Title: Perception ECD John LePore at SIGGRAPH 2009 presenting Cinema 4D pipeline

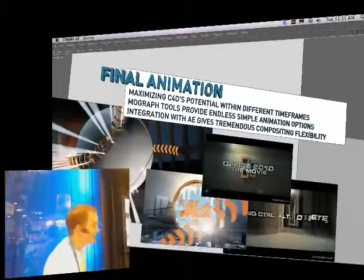[31:21]
You know, there's a lot of depth to the program that lets you just go so far with your animations and your renders and everything.
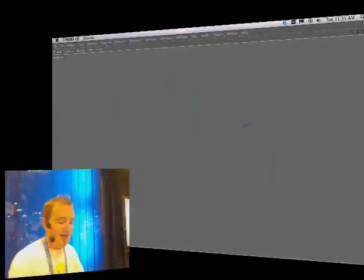[31:28]
And then sometimes on a final project, you still don't even have enough time to do anything.
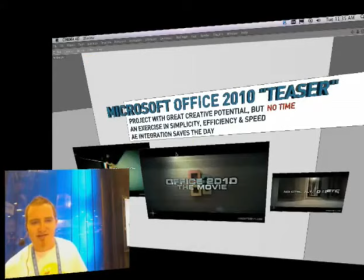[31:34]
We had our friend Dennis Liu,
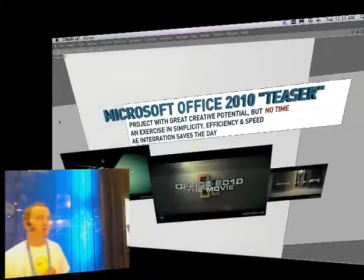[31:39]
a director that Microsoft sought out to put together a pseudo
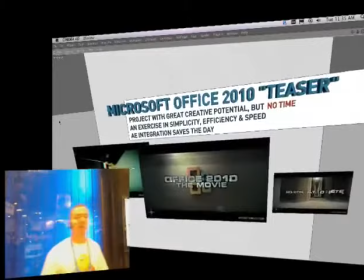[31:46]
movie trailer campaign for the newest version of Microsoft Office.
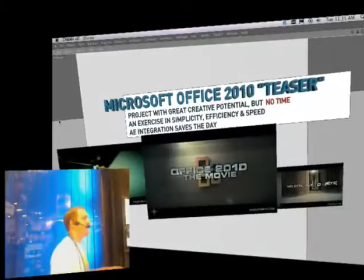[31:50]
For Office 2010, they wanted to do this whole campaign all summer long
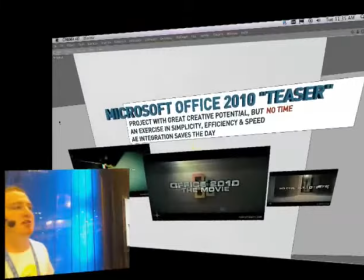[31:57]
where it was one kind of fake movie trailer after another, kind of selling Microsoft Office as a big budget, you know,
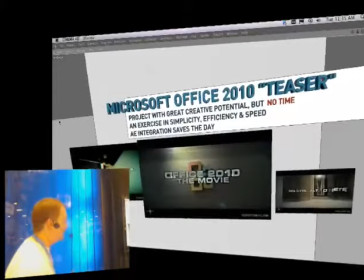[32:05]
blockbuster summer event film. So the director, you know, he's got this massive vision for putting this thing together.
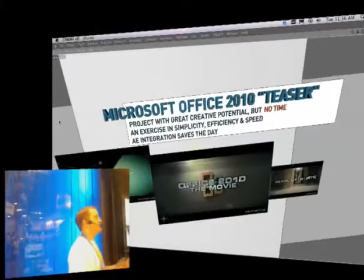[32:14]
He's starting to shoot all this footage. He's getting, you know, he's renting helicopters.
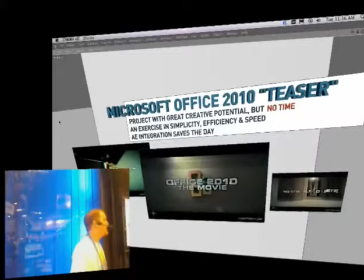[32:19]
He's got motorcycle stunt drivers, you know, chasing each other on the FDR in Manhattan.
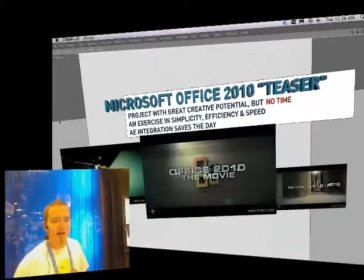[32:26]
He's got all this stuff coming together. But as he's just, you know, as he's getting production moving on this thing,
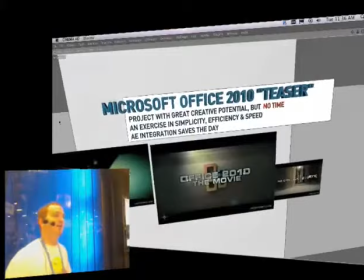[32:31]
Microsoft starts having some doubts and wondering why they got this young kid director to
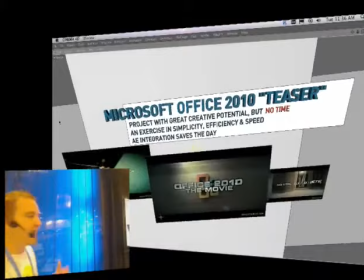[32:36]
fly helicopters all around the city and blow stuff up and whatever. So he says, all right, guys, I need your help.
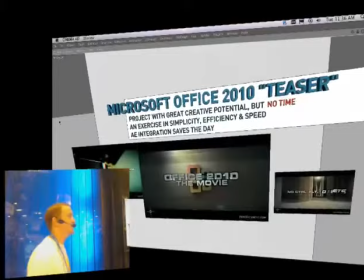[32:43]
You know, I got no money, I got no budget, and I have no time. They're about to pull the plug on the project, and I need to have some sort of teaser.
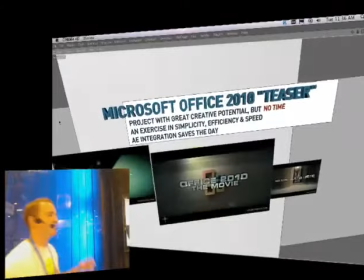[32:51]
I need something that sets the tone, something that lets them know that this thing is going to be awesome.
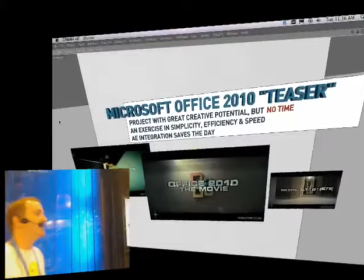[32:57]
It's going to be over the top. It's going to feel like a summer blockbuster. He says, you know, I need something immediately.
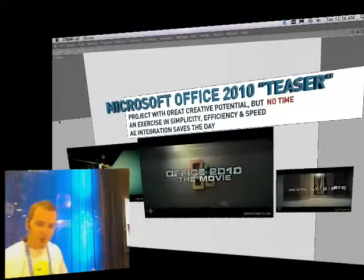[33:04]
Like, I need something in the next 48 hours to show to them. And we said, all right, we'll give you a hand. We'll do what we can.
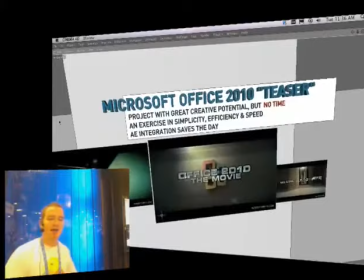[33:10]
He had no footage shot yet, no assets, no material, still was working out his script.
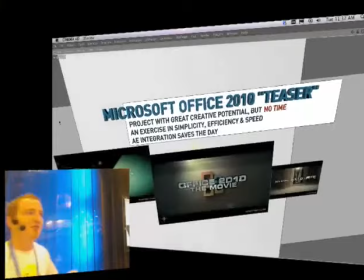[33:17]
So he basically had nothing to work on, but had to, you know,
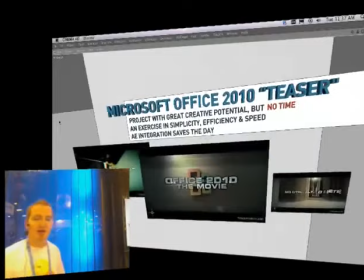[33:21]
with whatever materials that we could generate ourselves, put together a spot for him.
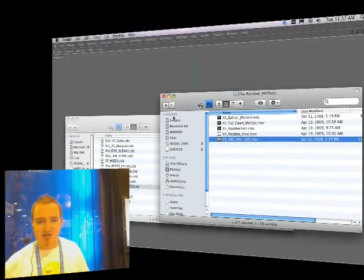[33:26]
So to get the thing rolling, we really quickly put together a simple frame just to kind of illustrate where we were going.
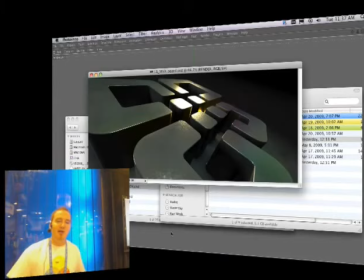[33:33]
We knew, you know, this was kind of a parody of the summer blockbuster sort of vibe. So we figured it was appropriate to kind of play up one of these usual devices that everyone's used to seeing. This is the Microsoft Office logo here.
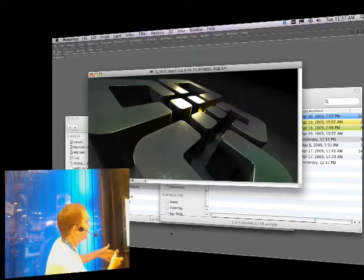[33:49]
And we figure, all right, we spend the entire time of this sort of teaser with the camera flying through these sort of hallways, these almost corridors within the logo. And then at the end, the camera pulls out, looks down. You see you were inside the logo the whole time.
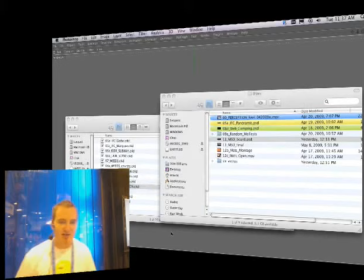[34:03]
We've all seen it a million times before, but seemed really appropriate for this kind of project.
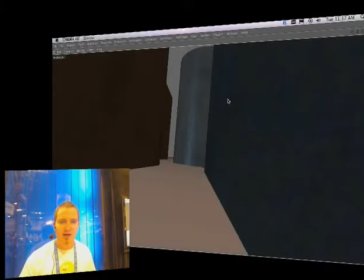[34:07]
So jumped right into cinema,
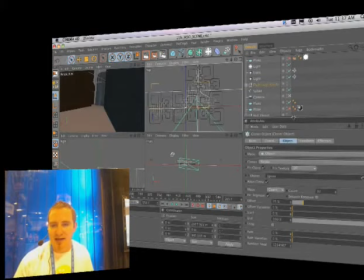[34:12]
brought in our Microsoft Office logo, and started making all these different iterations of it.
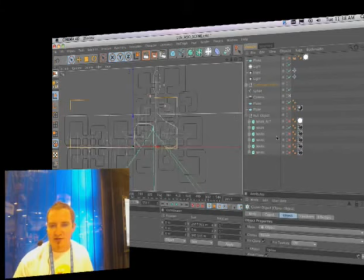[34:21]
At first, we started with one version of the logo only, and
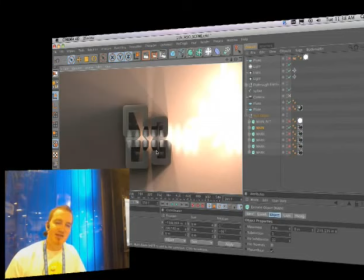[34:27]
started moving the camera around in there and realized that there wasn't, within this one logo, there actually wasn't enough room to take a bunch of interesting twists and turns without just going in a circle a couple times.
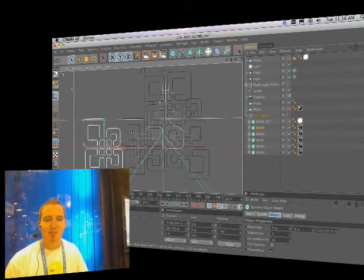[34:39]
So we took this logo, added a whole bunch of other ones in there,
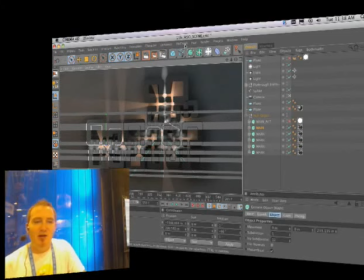[34:43]
and started to kind of build up this landscape that, you know, from above looks something like this.
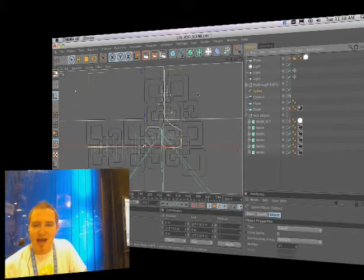[34:49]
Then we wanted to get our camera kind of running through and navigating through these hallways. So to do that, I actually made a spline just to sort of like mentally figure out where this camera is going to go and try to figure out a path so that it's not making,
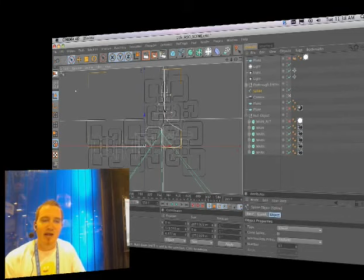[35:05]
you know, four left turns in a row or anything. It keeps it interesting. Starts off with a little bit of a long runway to take up some speed, then starts turning around the corners,
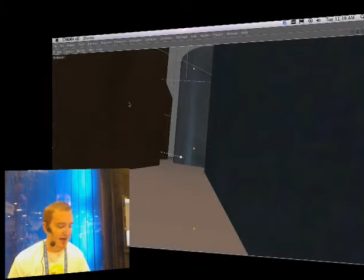[35:14]
and then has another long runway where the camera is ultimately going to pull out of at the end.